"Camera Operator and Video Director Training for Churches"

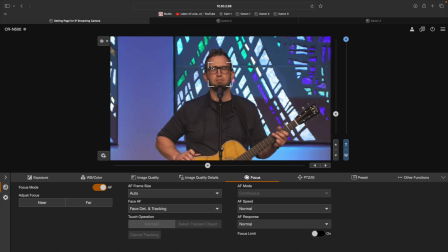488s
Of course, that frame doesn't show up on our actual program view or the camera input going into the switcher, but that looks really solid. And I recommend having the face autofocus on for a lot of your main follow cams in your broadcast setup.
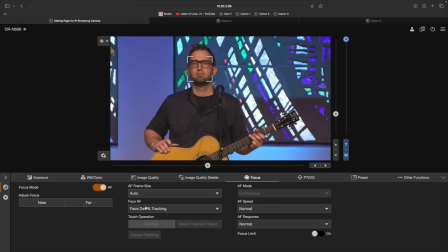501s
You can see as he's moving around, it is just locking in on his face, and maybe even start turning towards your side a little bit more. Let's see when it loses it. So he has to be turned a complete almost 90 degrees looking to the side for it to lose it, but then as soon as he turns back towards the camera again, it comes right into focus and it detects his face. I highly recommend saving a preset once you've dialed in the exposure settings for your camera.
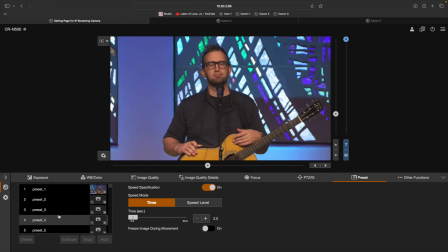527s
So if we go over to the preset page over here, we can go down and I can select another spot. You can see I've already made quite a few presets, but I'll select another preset number down here, 12.
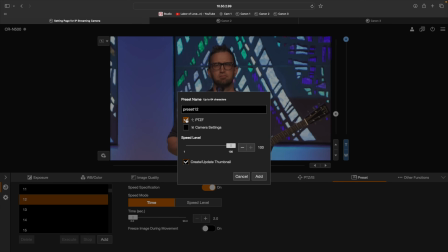538s
I'll press add. And then here what I'm going to do is I'm actually going to disable the pan, tilt, zoom, focus settings. I don't want to necessarily save those. I just want to save these camera settings, the exposure, image, focus settings, and then I can update the thumbnail, and I'll call this
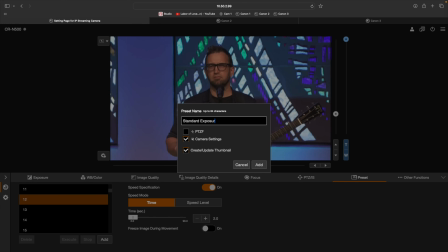558s
standard exposure settings. And then I can add it.
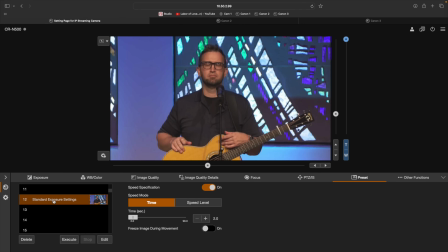566s
And now we have this standard exposure settings saved to this preset on the camera, so it's very easy to recall if needed. Now it's time to cover the operation of your camera. And in this environment, we're gonna be using the Canon CRN 500 to talk about best practices for things like headroom, framing, and composition for your church live stream. Headroom is the concept of how much space is there between the top of the subject's head and the top of the frame. So I'm looking at my monitor above the camera I'm filming this video on, and you can see I have some space here. This would look really strange if for this video that I'm filming right now, I was positioned like this in the framing, or if I was like way down here in the framing. You can have too little or too much headroom, and it just does not look very natural. So a nice quick rule of thumb is I like to kind of envision the subject maybe having their hand on top of their head, and then that leaves an adequate amount of space for headroom. That hard and fast rule doesn't necessarily apply to every single composition that we're gonna have. It might change a little bit if it's a super wide shot or if it's a super tight shot. You can adjust headroom appropriately.
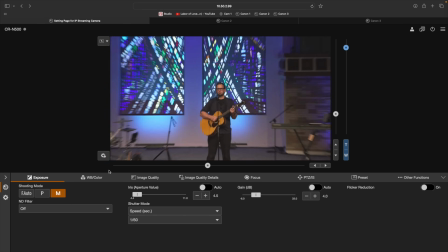647s
But for most of the standard waist up shots, like what I'm gonna frame right here on the PTZ camera that you're seeing,
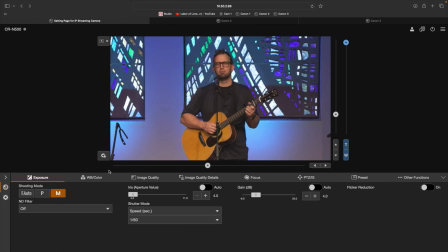654s
most of these shots, that rule can apply pretty well. So you can see here, Matt, go ahead and like put your hand above your head. Let me just kind of simulate a little bit of that. And again, it's not a perfect rule, but that's pretty close to guessing of how much headroom he should have.
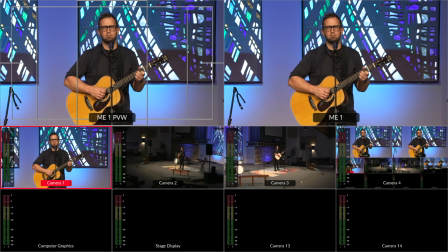671s
You can take your hand back down, Matt. The other thing I like about the video switcher I have here is it's got some guides actually built into the preview monitor. So when I'm previewing the image before I make it go live on my program, I can actually check with the little line here on the top of the preview image if there's appropriate headroom.
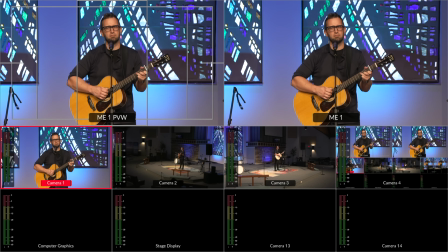688s
So not all video switchers have that. So that's why I also like people to think about if the subject were putting their hand above their head, that's a good guide as well for headroom. Now I want to talk about the most common types of compositions you'll see when it comes to framing a subject like a pastor or a worship leader or an MC for your church live stream. The first composition is what I want to call the waist up shot.
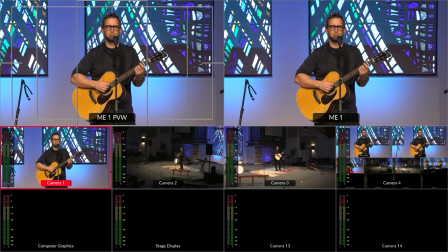714s
So you can see here in my preview monitor, this is what I would consider a waist up shot.
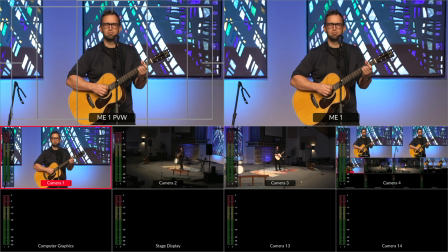719s
Maybe I could come in a little bit tighter here. And the goal with any of these shots, when I say waist up,
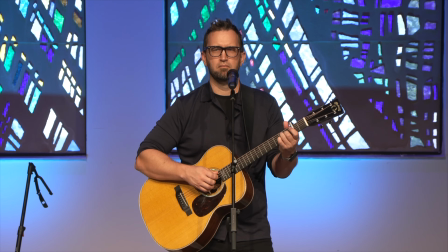725s
I'm actually referring to not exactly on his waistline, but just a little bit below it. It looks a little unnatural when I give you these certain body parts to aim for the bottom of the framing.